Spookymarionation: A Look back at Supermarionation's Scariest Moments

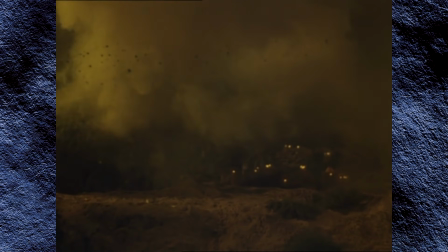And Fireball XL5 or Stingray were occasionally seen blowing up an enemy vehicle or base.
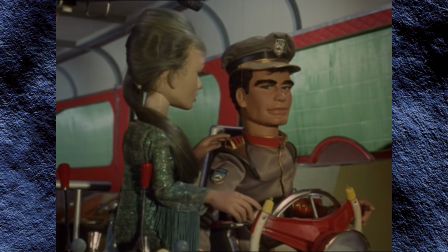If you can help me, Marina, we can destroy the city.
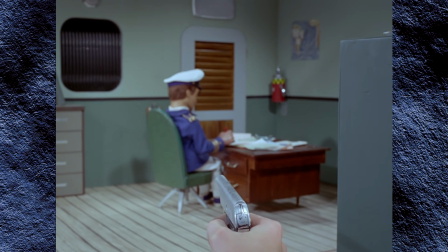But you could probably count on the fingers of one hand the number of characters we actually see get killed in the Supermarionation shows leading up to Captain Scarlet.
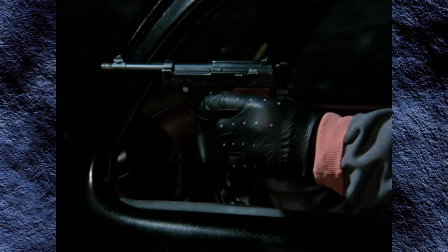But now suddenly, death is an integral part of the show, and they're not going to sugarcoat it for the kids.
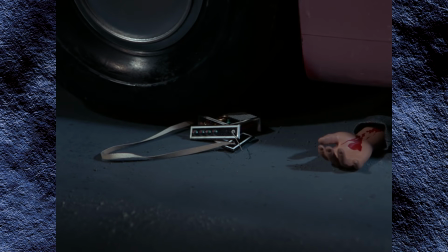Innocent, ordinary people are brutally murdered and then resurrected under the
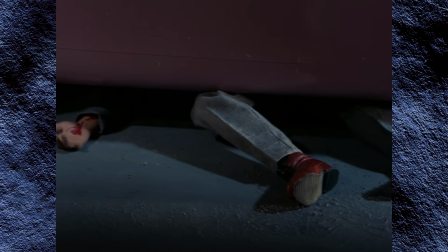control of an alien force that wants to destroy the world nearly every single week.
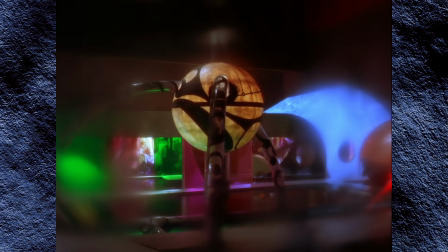It will mean the ultimate destruction of life on Earth.
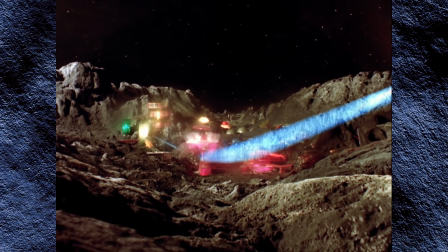The very first scene of the very first episode terrifies its young audience with one of the scariest voices ever heard on television.
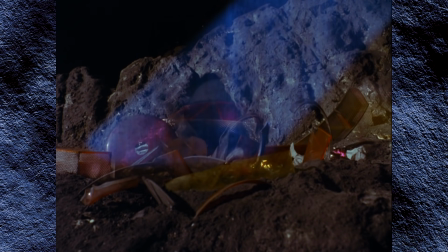This is the voice of the Mysterons.
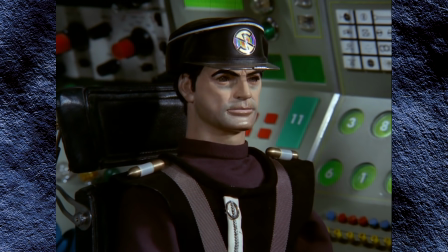And then presents them with the sight of an ordinary man visibly transformed into a personification of death itself.
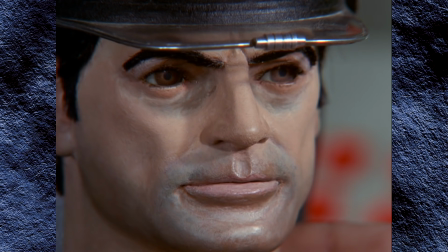One of you will be under our control.
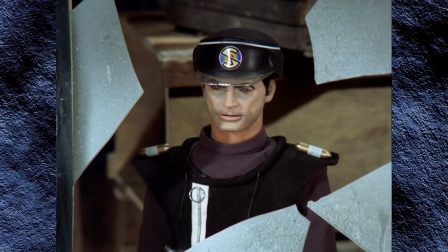And that notion of Captain Black as an angel of death is only reinforced in the secondary opening credit sequence of every subsequent episode,
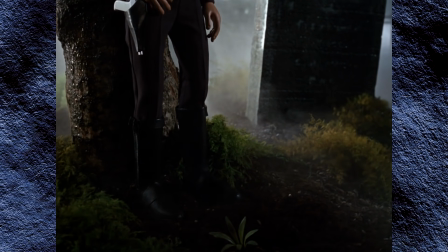where we see him lurking in a cemetery at night, waiting for his next orders from the Mysterons that will almost certainly involve someone else joining their ranks.
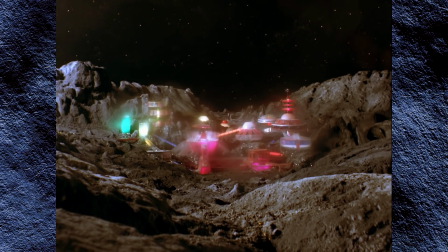Do you see what I mean when I say it's so difficult to pin down any one moment
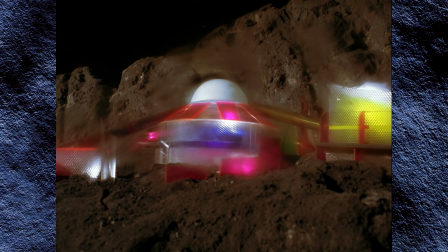that makes this show more inherently terrifying than any of the other Supermarionation productions?
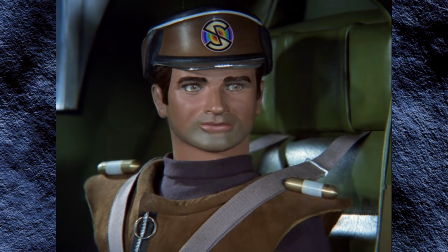We're dealing with forces that we don't completely understand.
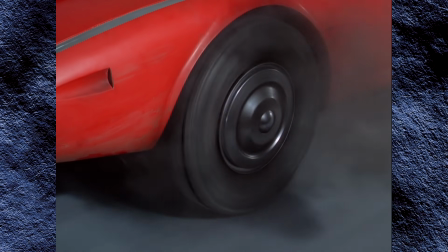Take for instance the car crash which kills Captain Scarlet and Brown just a few minutes after the scene on Mars.
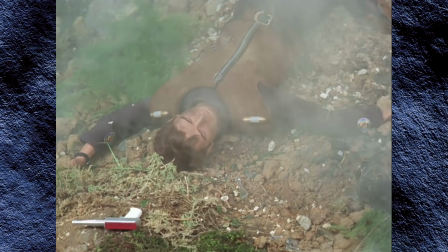The sight of Scarlet and Brown's dead bodies would easily be the most graphic image seen in any Anderson production up to that point,
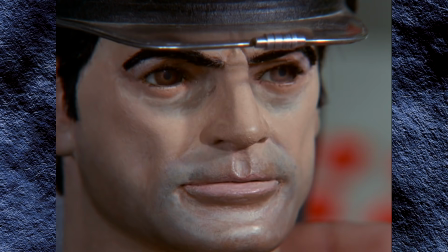but it barely even has a chance to register between Captain Black's transformation and this.
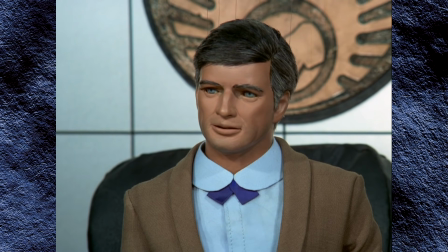Captain Brown, are you all right?
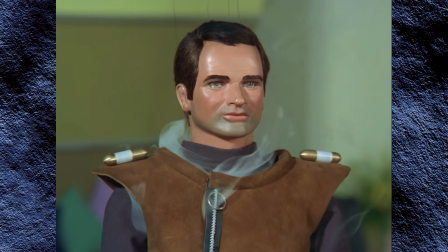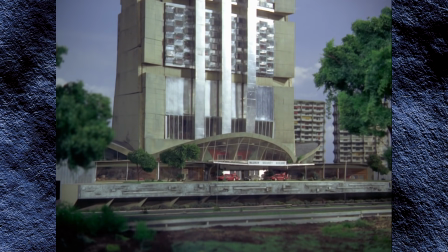Yeah, spontaneous human combustion in a family show.
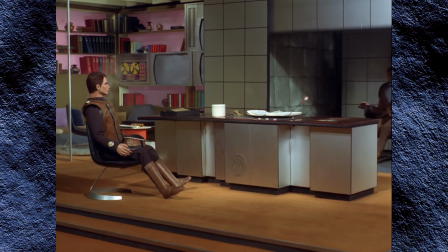The very first attempt by the Mistrons to kill one of their victims is, appropriately enough, the most spectacularly grim thing we ever see throughout the series,
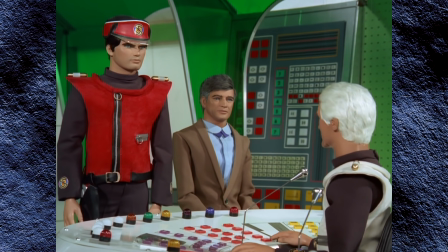and is yet another reminder that we're now in a very different place than we were just a few months earlier with Thunderbirds.
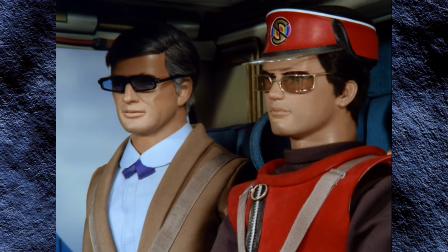That is one of the few things I can be sure about, as of this time.
We're suddenly thrust into a series where even the title character is not someone to be trusted.
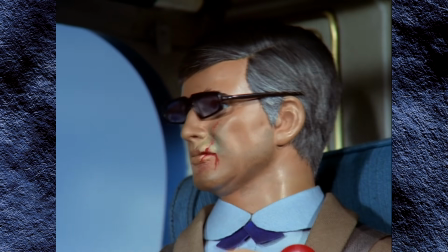Spectrum, this is your world president speaking.
Wait, this guy is our hero?
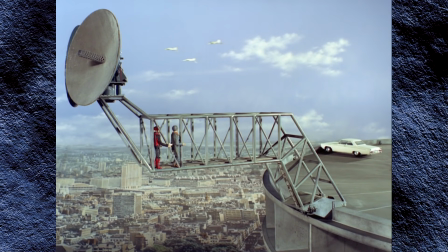The guy who spends most of the first episode under the control of the baddies? This guy who we see killing someone in cold blood at the end of the opening titles every week?
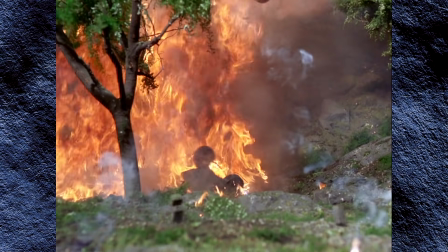This guy who isn't even the original Captain Scarlet because the original Captain Scarlet died in a car crash 5 minutes into his own show?
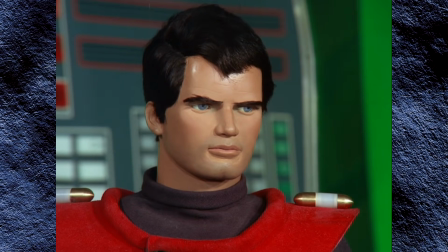You're a very lucky man, Captain Scarlet.
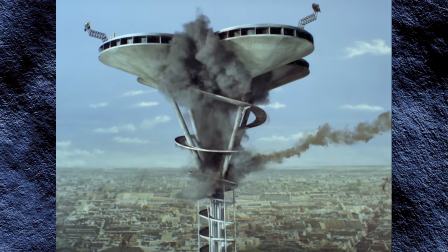That first episode asks a lot of its viewers, and yet somehow manages to get away with all of it while throwing a huge bucket of cold water over the hope and optimism of Thunderbirds.
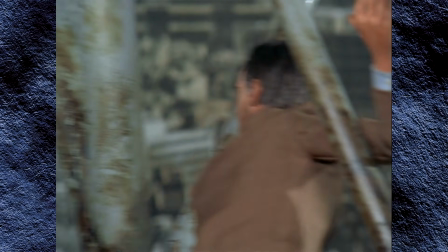In this show, not only is there no international rescue to save the day, but sometimes the good guys don't even save the day at all.
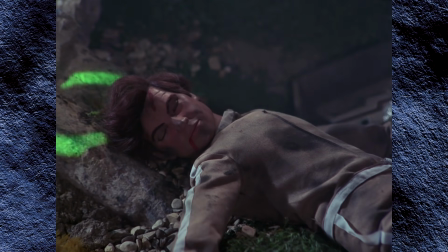And even when they do, chances are that the Mistrons have killed at least one innocent person in order to carry out their plan of the week.
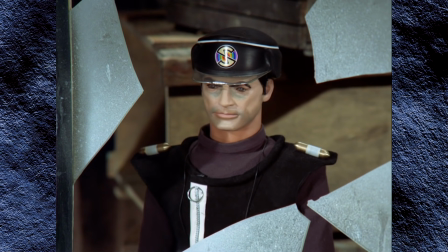The Mistron instructions will be carried out.
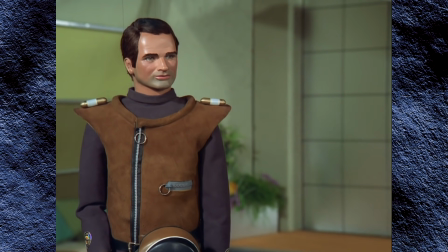That body snatchers crossed with zombie concept for the main antagonists of the new show was firmly established with this episode,
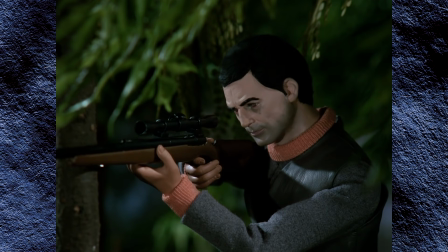and all the later moments of violence and horror that Captain Scarlet would become infamous for started here.
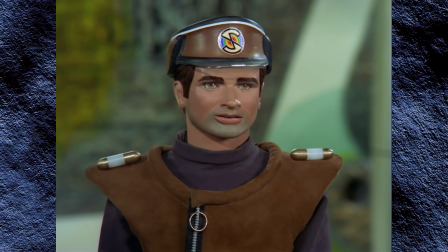You're obviously carrying no weapons.
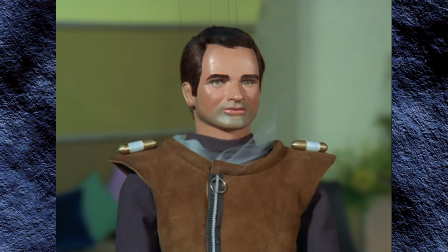Despite all the nasty deaths that followed, the show could never again be as much of a shock as this episode was on first viewing.
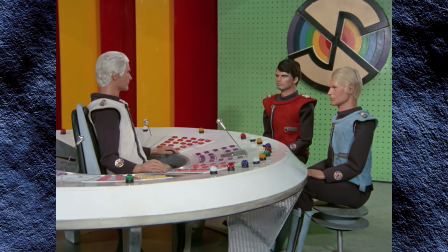Well, except for one more episode that we'll be talking about in a little while.
Yes, sir, Colonel, sir.
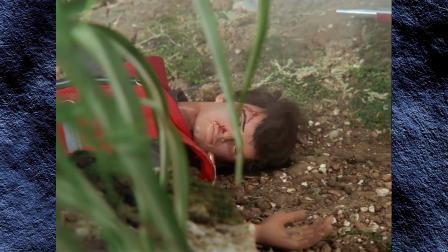But even today, I'm still genuinely amazed by the kinds of things they got away with in Captain Scarlet,
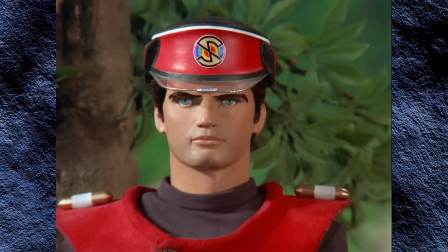simply because the stars of the show were puppets rather than live actors.
That is definitely Captain Scarlet.